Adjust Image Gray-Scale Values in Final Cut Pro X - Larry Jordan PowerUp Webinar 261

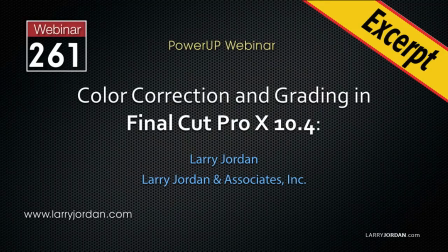0s
This is an excerpt from a recent PowerUp webinar on color correction and grading in Apple Final Cut Pro 10. Hi, my name is Larry Jordan. In this excerpt, I'll show you how to improve your images by adjusting grayscale values.
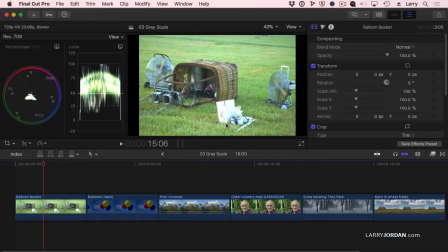16s
This is the basket to a hot air balloon. It's not a bad shot, it just feels washed out. And because I'm going to be concentrating on grayscale, let's shift my scopes so I just see what this grayscale image looks like. I've got a hot spot right here. That's the paper that's starting to blow out right at 100%.
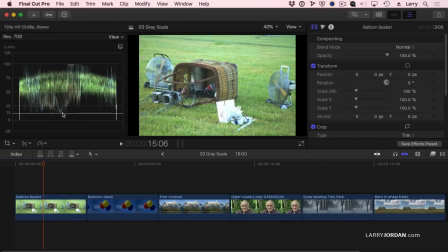33s
Notice that my black levels don't go below 13%. Now, you wouldn't think a 13% difference in shadow values would make a difference, but it makes a huge difference. 2 or 3% can make a huge difference. And overall, this has sort of a hot, washed out look.
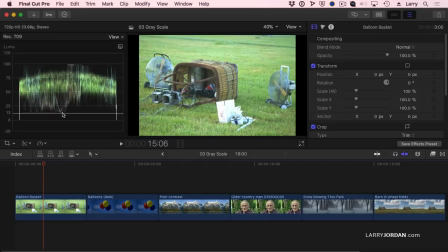51s
Be nice to make it a little bit more evening, a little bit richer, a little bit more romantic. Well, the very first thing that we do is to select the clip. That's always the first choice, select the clip. And there's this new icon up here in the inspector. That's the color icon.
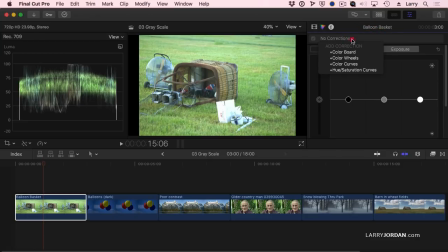67s
We can add color corrections, which are, hang on, the color board that we've used since the beginning of Final Cut, or color wheels, which are my absolute favorite, or color curves, which are the same as in Photoshop,
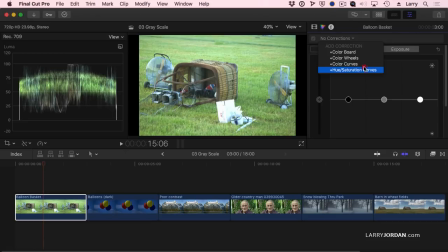81s
and hue saturation curves, which allow us to create effects. I'm going to show you the color curves briefly, but I don't use them. I'm not comfortable with them. I try to avoid them even in Photoshop. The curves are fine.
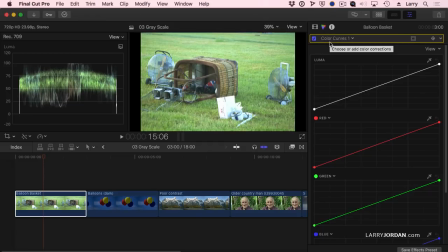94s
It's not a software problem. It's an operator problem. I just don't like them. So I'm going to go back to the video inspector.
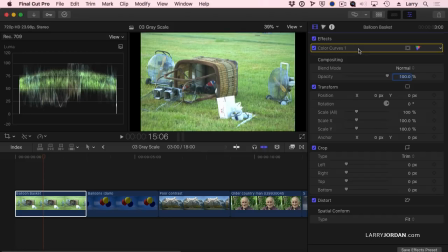101s
Notice that because I selected the curves, it applied the effect. I'm going to highlight the effect, hit the delete key to make it disappear, and go back to the color correction inspector and add color wheels.
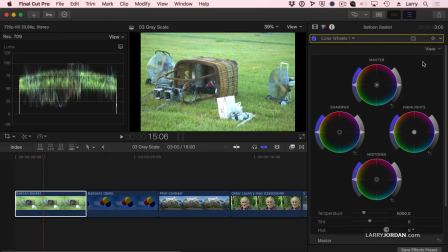112s
There's two ways that we can look at the wheels. One is to do a single wheel, and I can switch between the master adjusting shadows, midtones, or highlights. This works great if you're on a smaller monitor, but I'm on a 27-inch iMac. I'm going to set this to all wheels.
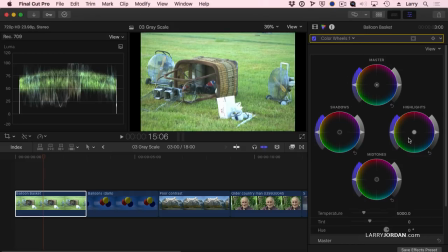128s
Here I have a master control for the entire image, or just highlight control, just midtone control, and just shadow control. There's three controls on each wheel. This adjusts exposure. Darker is down, lighter is up. This adjusts saturation. Darker is less saturated, up is more saturated.
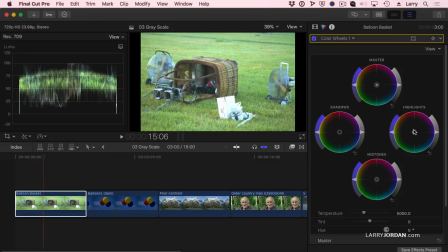147s
And this adjusts color. Because I'm not doing any color adjustments, we're just doing grayscale adjustments, let's do some quick tweaks and show you what happens. First, notice that my black levels are high.
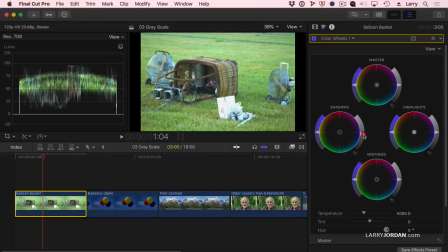159s
So I'm going to go to the shadows, grab this exposure level, and drag my black levels down so they get closer to zero.
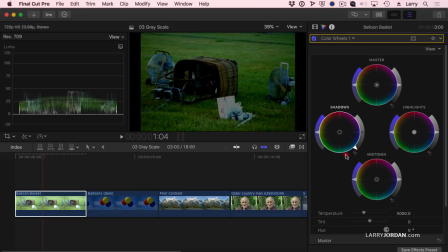167s
I don't want to lose the detail in here, so I don't want to crush them. That would be bad, because now I can't see what's inside the basket.
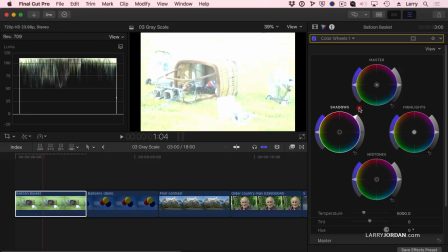174s
But I also don't want to make them so washed out that the shot has no pleasing value to it at all.
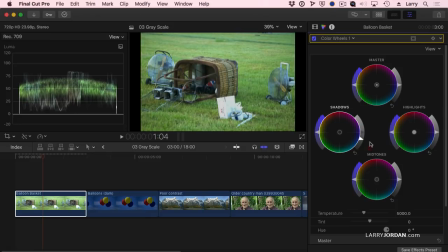180s
So I'm going to pull this down right about in there. At this point, I always adjust shadows first. Then I adjust highlights. I want to have my highlights come up a bit, but I don't want to necessarily have them go all the way to the top.
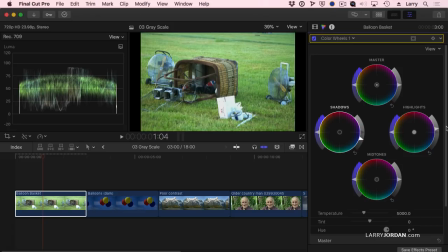194s
It's not that bright a day. So I'll pull them up. Also, there's very little that's pure white. Green is not white. The fans are not white. So there's nothing to really take to 100% because there's nothing pure white in a shot.
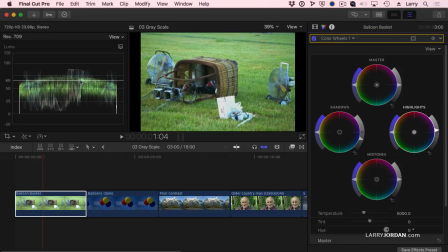209s
This is blown out. And so that's higher than the rest. But I still wouldn't take it to 100%. Shadows give me richness. So we've made this picture richer. Highlights give me energy. And the midtones allow me to adjust the time of day. Notice how the sun is closer to noon.
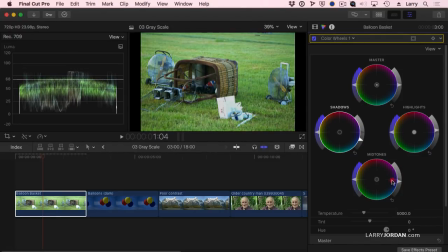229s
Now the sun is setting and it's much closer to evening. So we'll just pull that down a bit to give ourselves a little bit more of a end of the late afternoon kind of feel.
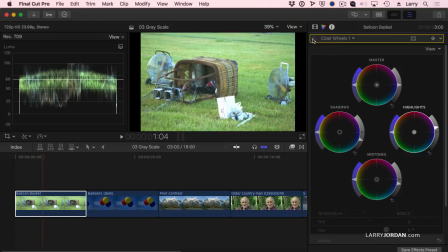243s
This is before and this is after.